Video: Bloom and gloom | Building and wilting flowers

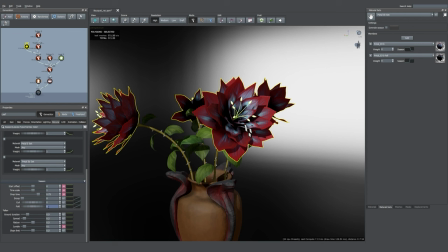1151s
So here we have different options to really control the effect. So the first one is the start of set. This one dictates when the season change is going to happen according to the parent curve.
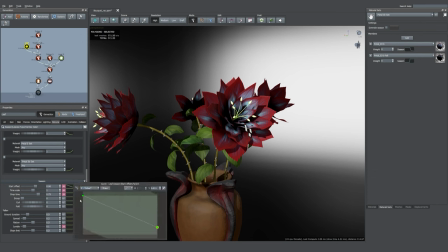1168s
So for this one I want the petals to age faster when they are on the bottom of the parent curve. So that way it will age from the bottom all the way to the top.
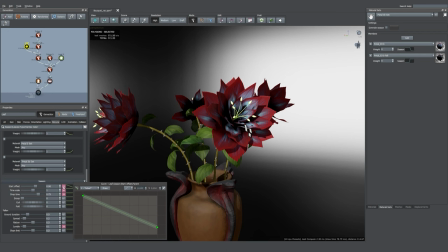1182s
So for that I'm using a decreasing curve and adding a little bit of variance to make it more interesting.
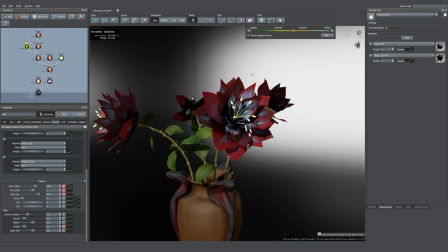1190s
So you see when I'm sliding this, the bottom petals are changing colors faster than the middle ones. The next thing I want to change is the drop time. I think I'm losing too much petals in the middle and not enough at the bottom,
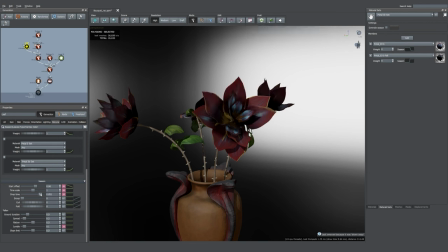1207s
so for that I'm just increasing the drop time to make sure I have still some petals left at the end of the winter and then decreasing
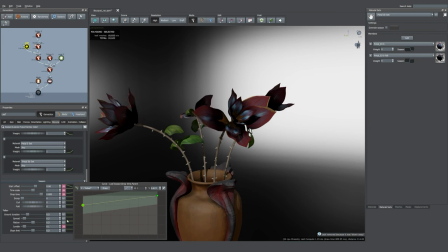1217s
the beginning of the curve so that the ones that are at the bottom of the parent curve disappear sooner than the one that are at the top.
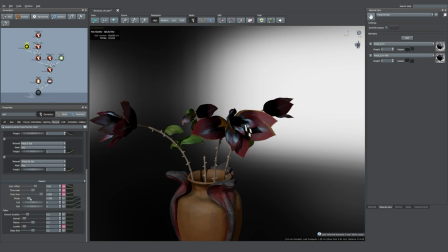1228s
Then I'm changing a bit the droop value because I want some gravity happening to those petals.
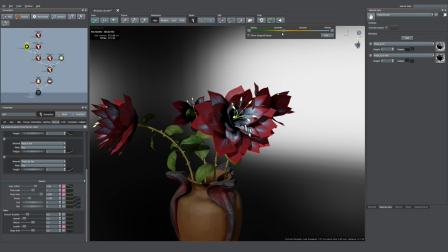1236s
But I don't want this effect to be happening in the summer so I'll be using the blue curve to really constraint where the effect is taking place.
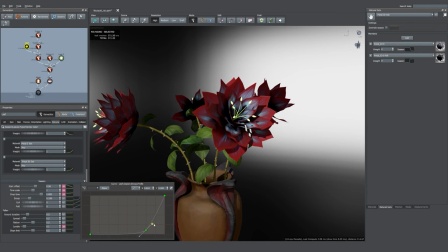1249s
So you see here by having an increasing curve the effect is not happening in
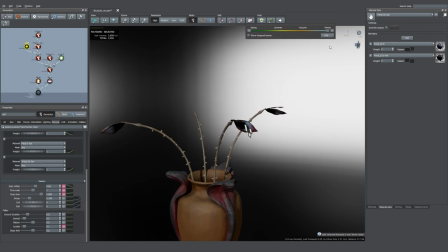1256s
the spring in the summer but but mostly concentrated in the fall and the winter and I'm changing again the droop time because I want some more petals left
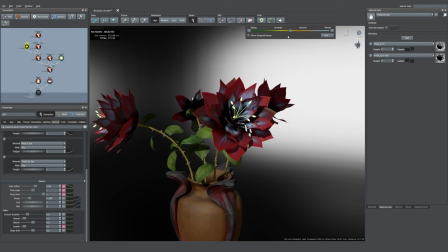1269s
at the end of the cycle and then we see the droop happening in the fall which is super nice and then so they look like they're shriveling and getting dry
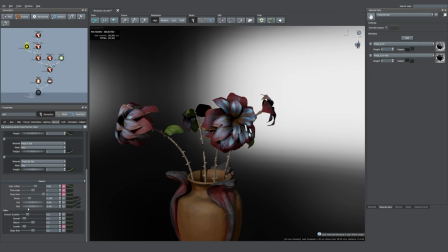1281s
and sad I'm increasing the curl and the fold value but it's the same as the droop. I don't want this effect to be happening in the beginning of the slider so I'll use the blue curve
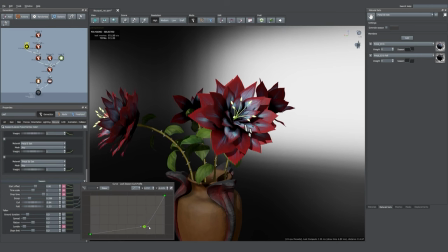1297s
to really make the effect happen at the end of the cycle.
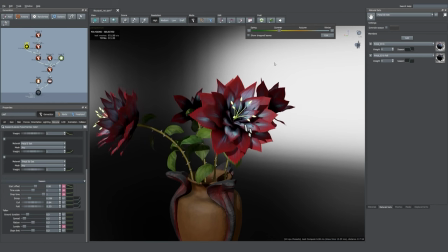1308s
We're using again the same one for the fold.
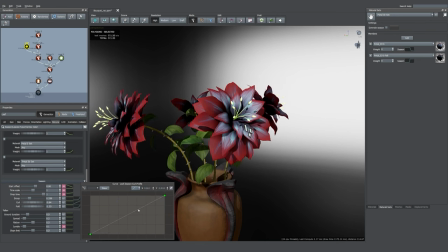1313s
Next I would like to add an effect for the early spring so I want the flowers to look like they're blooming at the beginning of the cycle so what I'm doing is taking the blue curve of the curl and then really bring it down so we have the opposite of curl happening in
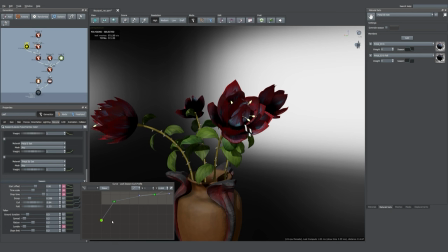1332s
the spring section so that way you see when I slide it they start they're very close then they open and then they die.
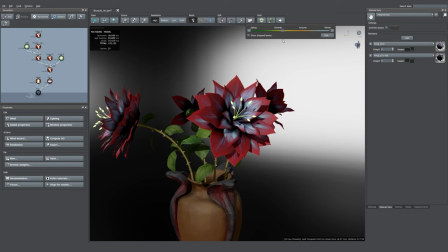1341s
By using the curves you could really create some super cool and interesting effects with your plants. You just have to see what it makes and have fun with it.
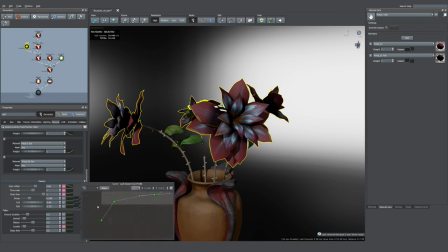1354s
I'm pretty happy with the petals so I'm going to move on to the little filaments because I want them to have the same effect so the flower age as a whole not just the petals but all the parts.
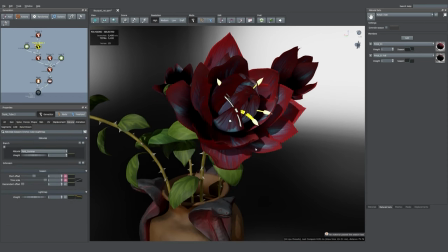1369s
So for this I also made another version of the material so I have one for spring summer and one for winter.
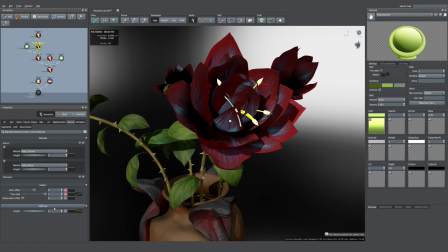1377s
I mentioned earlier that I really don't like clipping so I'm changing a bit the properties of the filaments to make sure they're not sticking out of the petals when it's blooming.
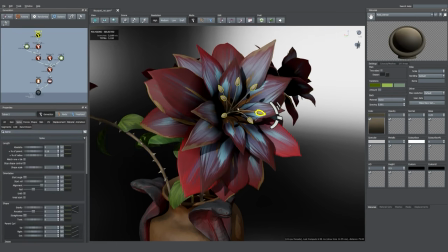1387s
So removing the enters and changing slightly the the properties of that section.